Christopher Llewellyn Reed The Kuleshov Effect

My name is Chris Reed, and I'm an associate professor of film video at Stevenson University.
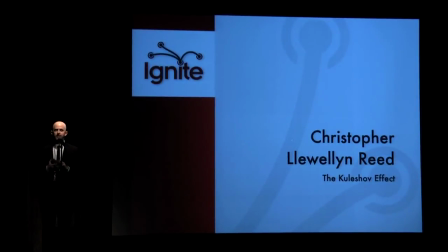10s
Hey, thanks. The problem with going last is that as you listen to everyone else's, you're like, yeah, that would have been nice.
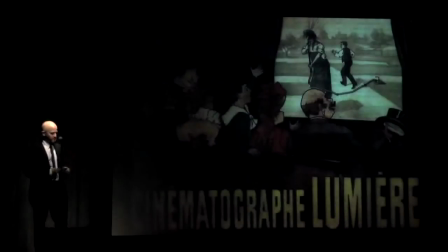18s
Oh well. Take it away. In December of 1895 in Paris,
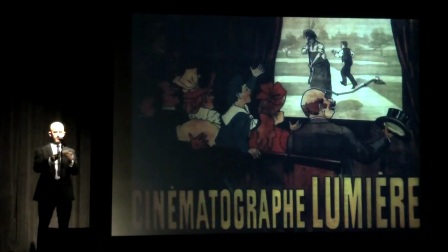24s
the brothers Auguste and Louis Lumière presented the first ever public projection of motion pictures, and the cinema was officially born. By 1915, when the first major American full-length feature film, The Birth of a Nation, was made, the art of filmmaking had progressed considerably.
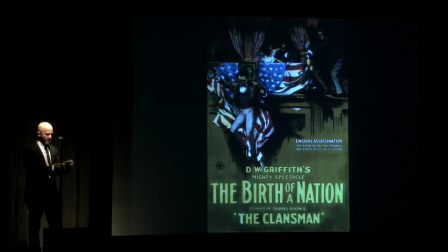42s
Whereas the first movies had consisted of single shots framed from a vantage point similar to that of an audience in a theater, D.W.
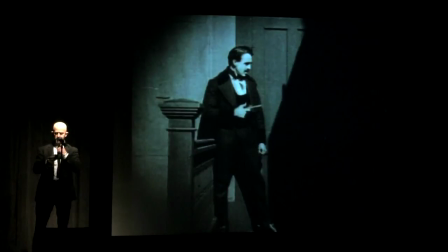50s
Griffith, horribly racist filmmaker though he was, used a variety of shot sizes, showing John Wilkes Booth in full shot, and then cutting to a close-up of his gun. This combination of the wide shot and the detail
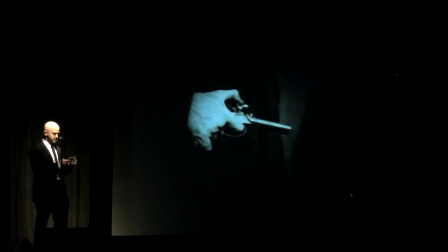68s
was calculated to heighten the audience's anticipation so that the eventual final deed, Booth's assassination of Lincoln, would resonate even more.
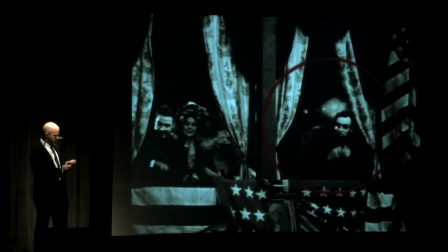82s
Since we can't see the puff of smoke moving in this image, I circled it in red. We now take this kind of shot progression from wide to close for granted, but back then it was relatively new and radical, which is why we still remember Griffith, even though he was a racist son of a gun.
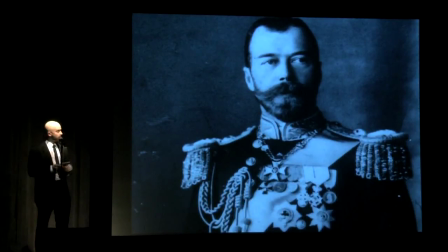99s
In February of 1917 in Russia, some other radical changes were taking place. Tsar Nicholas II abdicated after a series of popular uprisings.
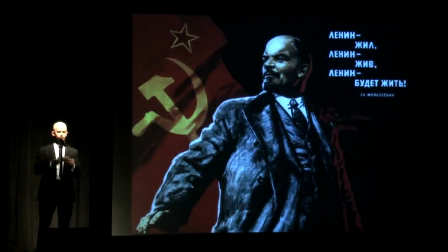109s
By October of that year, Vladimir Lenin, leader of the revolutionary Bolsheviks, had seized power, and the Soviet Union was founded. The Russian film industry was almost entirely destroyed by both this revolution and the Civil War that followed.
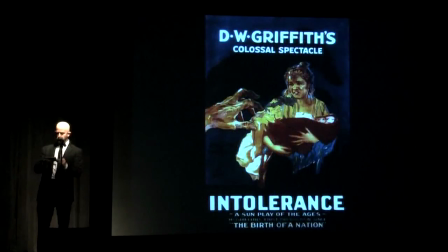125s
By 1921, the Civil War was over. A group of young artists, led by Kuleshov, discovered a print of D.W. Griffith's follow-up to Birth of a Nation, 1916's Intolerance. They learned how to edit movies by taking the film apart and then recutting it in different ways.
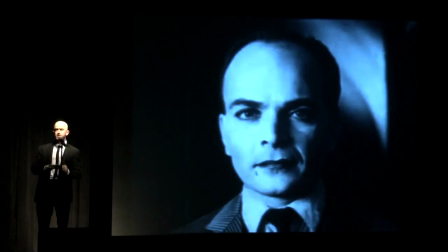142s
They also found a print of a shot of a famous pre-revolutionary actor looking at the camera. Taking the lessons they had learned from recutting Intolerance, they decided to try an experiment.
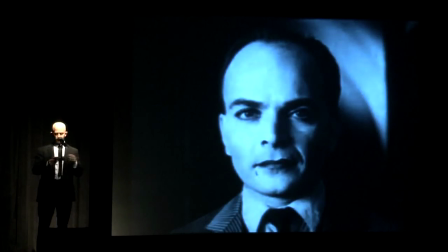154s
They cut 3 different short sequences together. In the first, they cut from the shot of the actor, named Mazhuchin, to a bowl of soup.
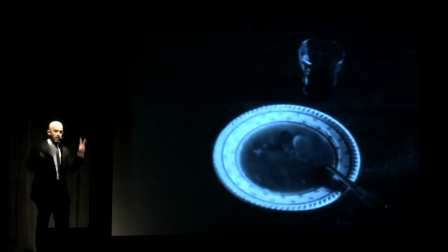162s
When they screened this for an audience, the audience reacted to Mazhuchin's performance as if he were obviously hungry.
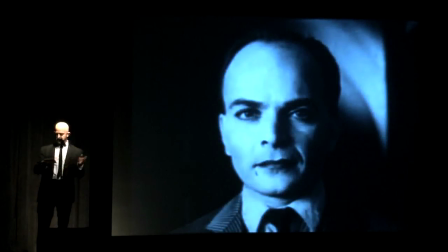172s
Kuleshov and company then took the exact same shot of Mazhuchin, the same exact shot, frame for frame, and followed it with an entirely new shot just to see what would happen. This shot is very different than the bowl of soup. It was a child in a coffin.
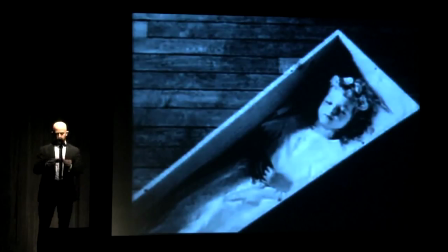189s
Now, the audience seeing this sequence claimed that it could read sadness in Mazhuchin's expression now. Interesting, Kuleshov and his friends thought. Let's try it again.
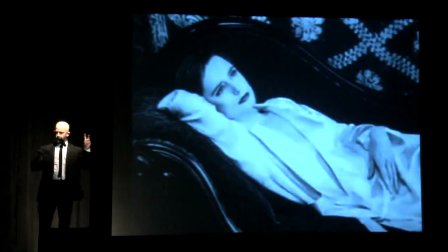201s
So, one more time, they cut a different shot following Mazhuchin's performance, and it was a shot of a beautiful woman reclining on a sofa. This time, the audience read desire into Mazhuchin's performance. Out of this experiment, the aesthetics of modern film editing were born.
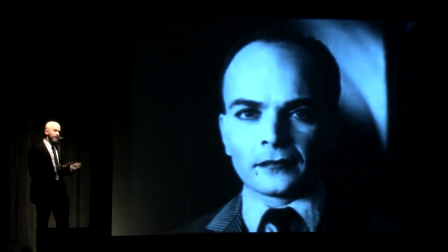220s
The performance of the actor is directly related to the shots that precede and follow it. Context, in other words, is everything.
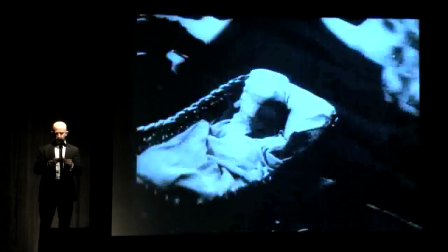231s
Now, one of Kuleshov's colleagues was a young man named Sergei Eisenstein who called this technique montage and made a film, The Battleship Potemkin, in 1925, featuring a baby carriage bouncing down a long staircase in Odessa that brought these ideas to the rest of the world's attention. Does anyone still care about Kuleshov and company?